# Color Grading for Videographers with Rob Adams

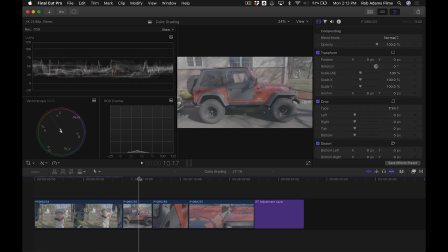Now, conversely, here's a clip of a vehicle that's got a bright red paint job, and we really want that red to pop. So we're going to go ahead and start with our primary color grade, which we'll go ahead and grab our color wheels here.
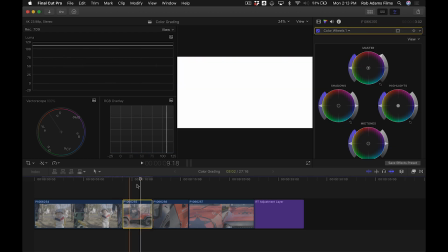And again, looking over at the waveform monitor. Whoop, pardon me. I don't know what happened there. What is going on here?
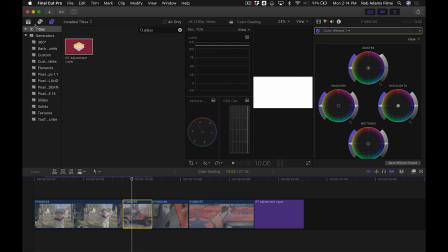Why? I swear to God. How does it do this shit?
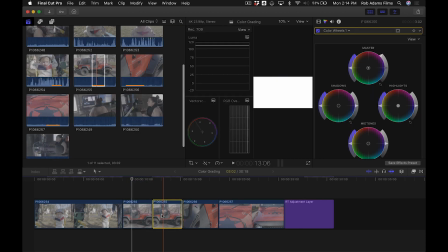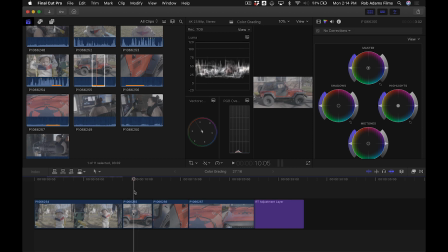Okay.
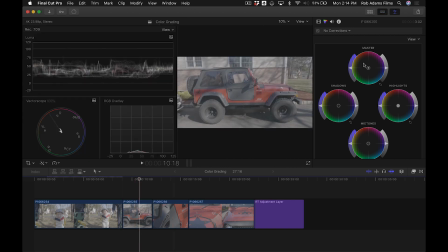So we can go ahead and grab our color wheels over here, and let's do the same thing we did before. Let's go ahead and just adjust our master levels. Let's go ahead and create a nice exposure, adjusting the highlights and the midtones and the shadows. And let's get a little bit of a curve on here to make the exposure look more along the lines of what we want.
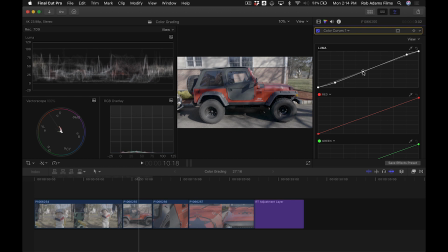Now, you don't want to lift too much in those highlights because you lose a lot of the saturation, which we're trying not to do with this image. We want the image to look nice. We don't want to lose any of that saturation in the red. We can always adjust it later, but let's try to preserve with what we have. So let's get our waveform monitor nice and full and, with a nice blend between highlight and shadow.
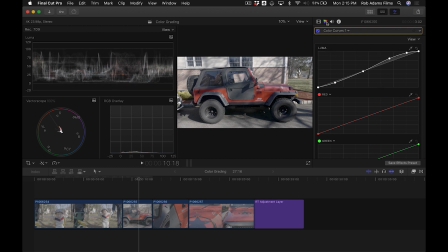Still got a lot of detail in here. Let's go back and add in some of the saturation again. And you can see the red really pops, and it looks kind of nice. So that looks pretty good to me. I mean, I'm kind of happy with that. We could always adjust it a little bit further if we wanted to. But the next shot, you're going to see something a little interesting.
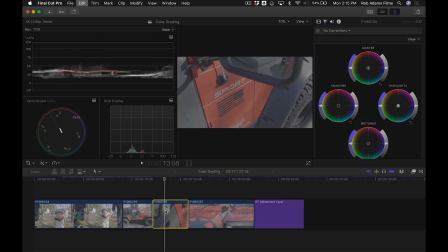So if I just went ahead and copied and pasted to this next shot, now you see the exposures don't really match.
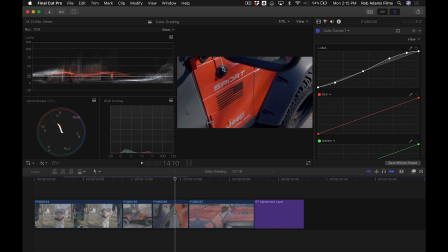This is a lot darker. We've got some blue in the blacks here. I might want to get rid of that. So let's just go ahead and adjust using our primary. Again, we're just doing the primary grade here. Let's go ahead and lift. We'll do like a pivot lift and lift up the exposure here.
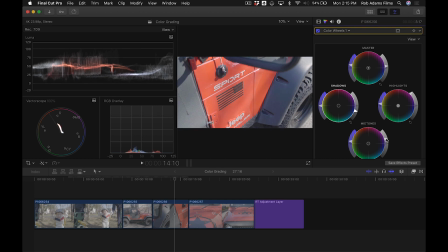Let's maybe bring the highlights up a little bit more and the midtones up a little bit more. As you see here, and that's pretty close. Let's make sure we get some saturation in there. Now, I would like to get rid of the blue tint that I've got in these blacks,
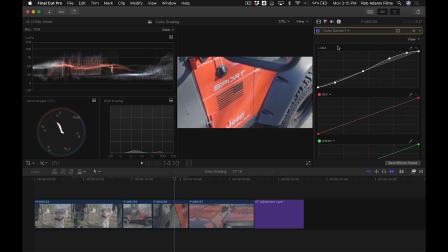so we can go ahead and grab a color curves, and we could actually add a new instance of color curves. It's almost like you're just stacking these effects on top of each other. And using our blue channel curve adjustment over here, we can go ahead and select using the eyedropper tool, and it's going to show us where that blue lives.
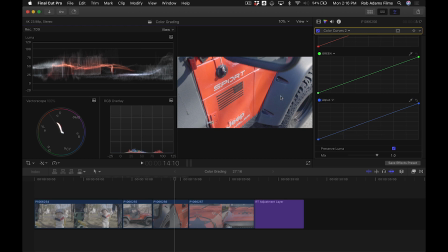If we can just do that. And this line represents sort of where that blue lives, and we can just pull that out, and you see that the blue now disappears, and we're really focused more on the red, which, if we wanted to as well,
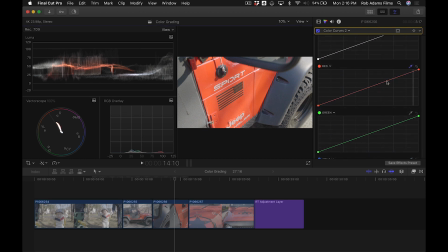go ahead and grab the red using an eyedropper tool here and adjust the intensity of that. And there you go. And then switching back over to our initial color wheels, we can adjust the saturation and really make that red pop.
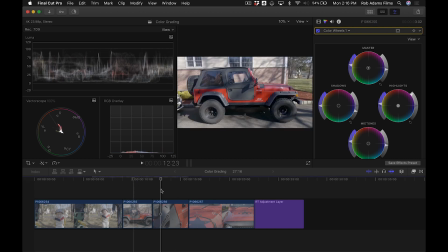So when you cut from shot to shot, well, it's a little bit more candy apple in the first shot, right?
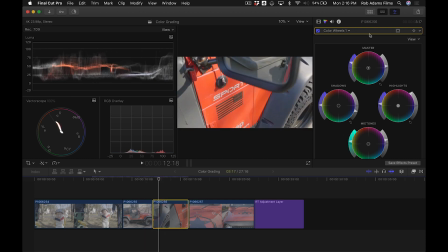So let's go ahead and maybe adjust the hue. Go back into our color curves here. Actually, you know what? Let's do this. Let's go in and create a new instance of our color wheels. And we're going to go ahead and use a mask, and we're going to create a color mask, and we're going to go ahead and grab the red and really just drag it.
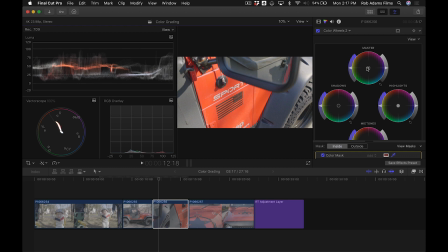So we're selecting all of the red pixels in this image, and now we can go ahead and adjust that hue however we want it. So we want to get a little bit more candy apple red. There you go.
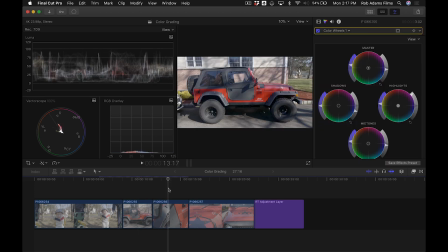And then if we adjust it side by side with the image before, yeah, I think the exposure needs to come down a little bit.
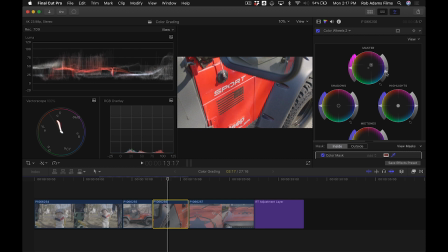And there you go. Right? So that's the idea of, getting the shots to match and getting your exposures around the same where you want them to live, removing tints that you don't want them to have.